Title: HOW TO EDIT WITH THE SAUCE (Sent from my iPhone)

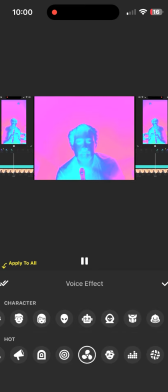736s
And I actually will like drum on the table and then put it in the robot thing and it'll go bang bang bang bang bang instead of bump a dump. So cool stuff there.
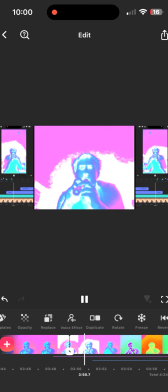746s
Now playing into this last part, I have also sped up the song with the chord change.
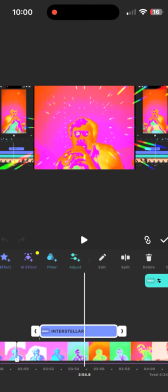753s
I'm putting in this rainbow effect, Interstellar, one of my favorites here.
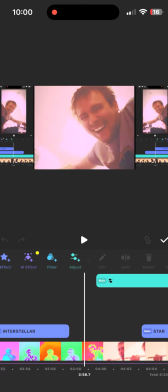758s
And that needs to go in this last edit because it won't go over my pip otherwise, my PIP.
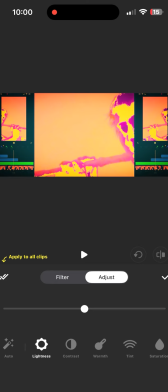765s
Here we go with the final. This is a huge thing. Instead of filters on which are pre-made, you can adjust literally everything about the color grading on your pictures. So here I made the highlights, the brightest part yellow, but I could, you know, swing the hue so it's yet more yellow instead of orange.
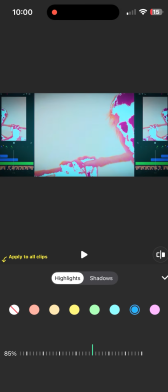785s
I could change the whole thing to blue or purple.
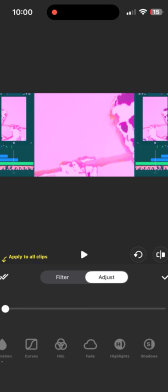787s
And I would, boom, instantly have a recolor version of that final part.
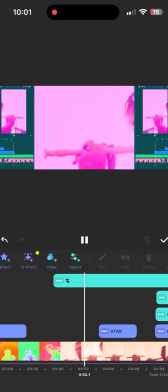794s
So here it is in purple, doop doop doop, instead of orange. Got the star filter again.
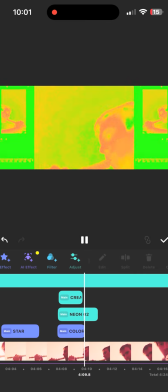801s
Then this one I hit at the end. That has a bunch at once, but I'm stacking them, right?
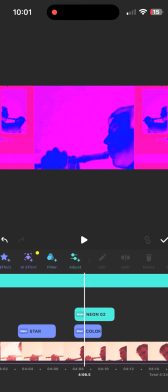807s
The top filter is so it brightens it up, because otherwise the colors are too dang punchy.
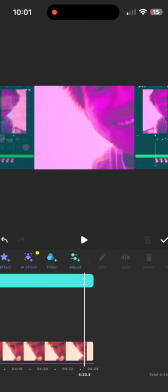813s
And there's Colorama, of course. Here at the end, Magic School Bus. So, you know, I'm trying to capture some sort of childlike joy and whimsy here, but you know,
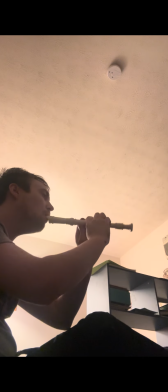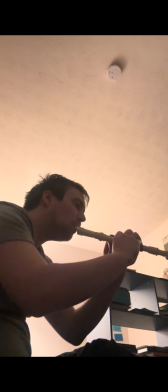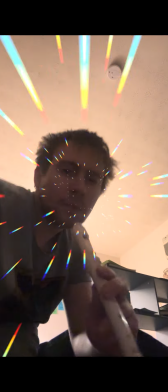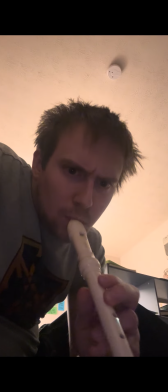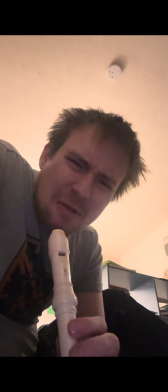844s Seatbelts, everyone! Please let this be a normal field trip with a friend.
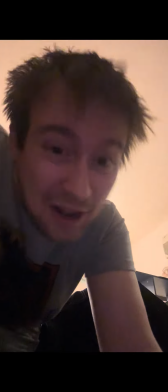849s No way!